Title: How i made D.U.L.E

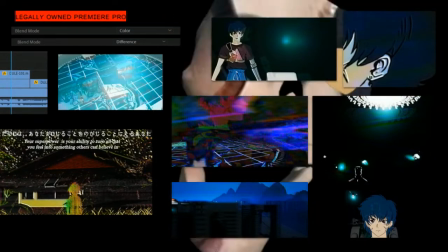[8:27]
And for areas that I wanted more distortion, I could easily get that, for example, the grandfather scene here, which previously was like,
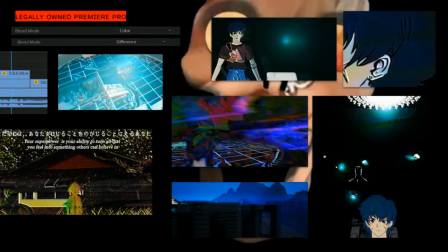[8:36]
you can, previously you'd really be able to see that this is just like a block in Unreal and this is just like a default tree.
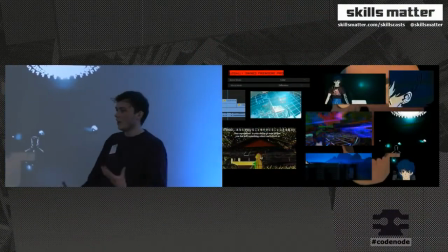[8:43]
But now I can, now it's got so much noise and so much distortion on it, it's really covered up and looks a lot more atmospheric and sort of believable.
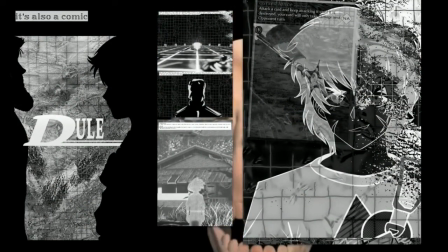[8:53]
Also, it's a comic book now, and this is, I'll show a little bit of it.
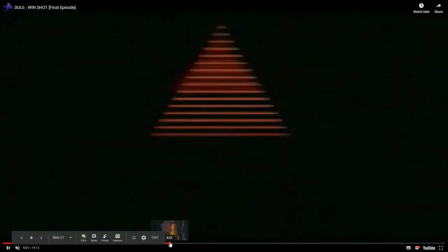[9:00]
Let me just get past this Shrek.
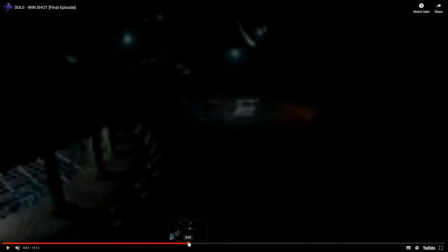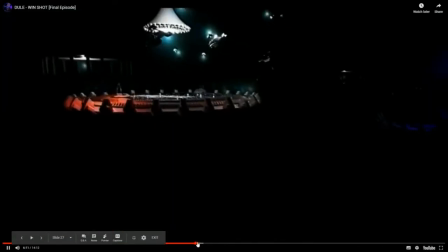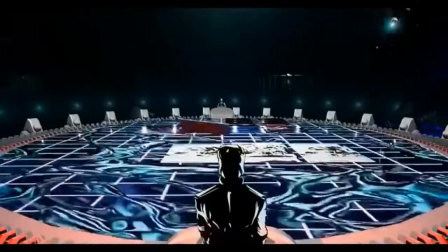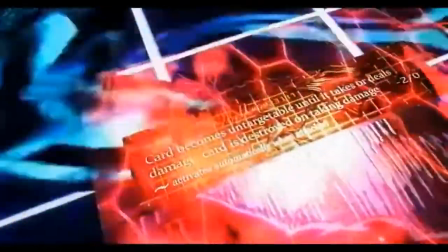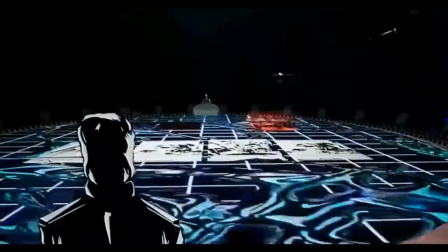[9:27] Starved Beast becomes untargetable until it takes or deals damage. Pathetic.
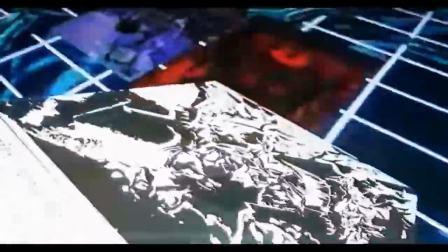[9:34] You can see it's over. Eternity Knight, attack the musician.
Yeah, I think that's...
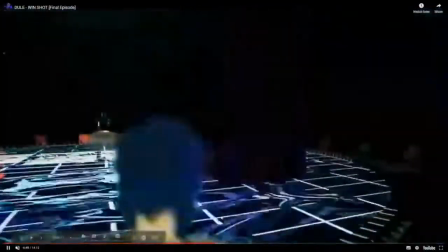[9:39] This card is too powerful, it basically...
Yeah. There we go.
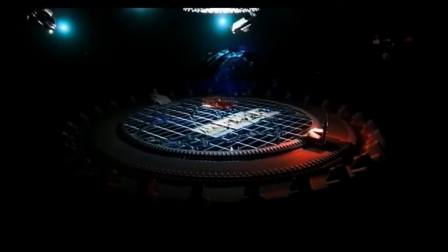[9:47]
That's me done.
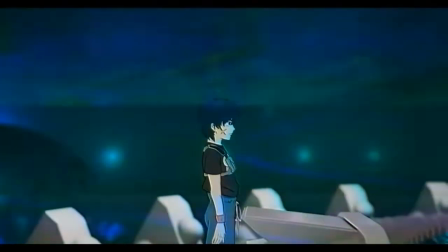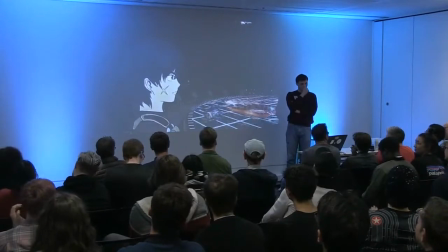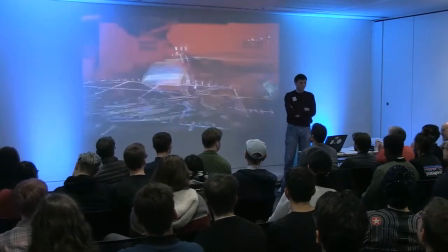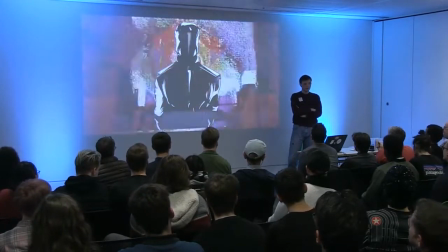[10:06]
Yes. Yeah. Yeah. Well, yeah, the composite cables from the VHS which went to another composite which went to like the thing, the PC captured it, yeah. Yes. He does like chip tune VHS distortions. Was there any more questions? Should I? There's only a finale episode, the final episode.
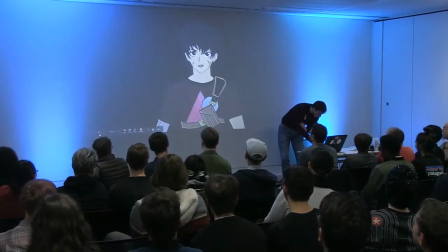[10:43]
Yeah. Because that's what the other scenes were. The other scenes were flashbacks to like unseen stories.
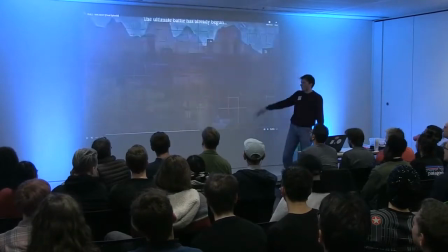[10:54]
And for example, that city has like got no detailing on it whatsoever,
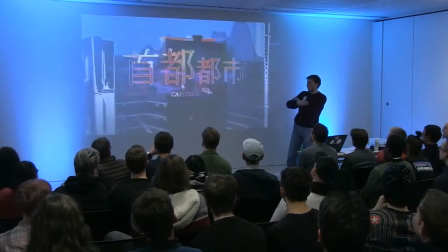[10:59]
but I sort of was hoping that the just sheer amount of like noise and distortion and stuff would just cover up that.
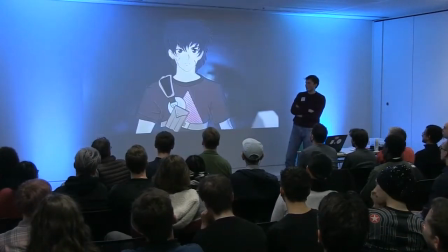[11:06]
So it kind of did.
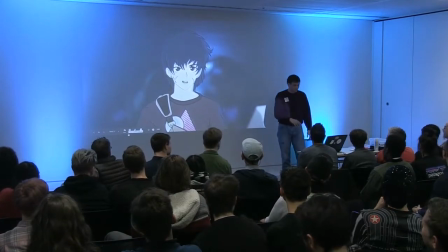[11:12]
Yeah. Yeah, a few times because as I, because each time that's doing it is cutting between different, different takes of the same scene with the different characters swapped in. Yeah, well I ran it about six times, yeah. Yeah. Yeah.
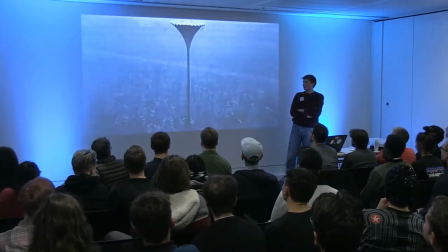So, let me, yeah.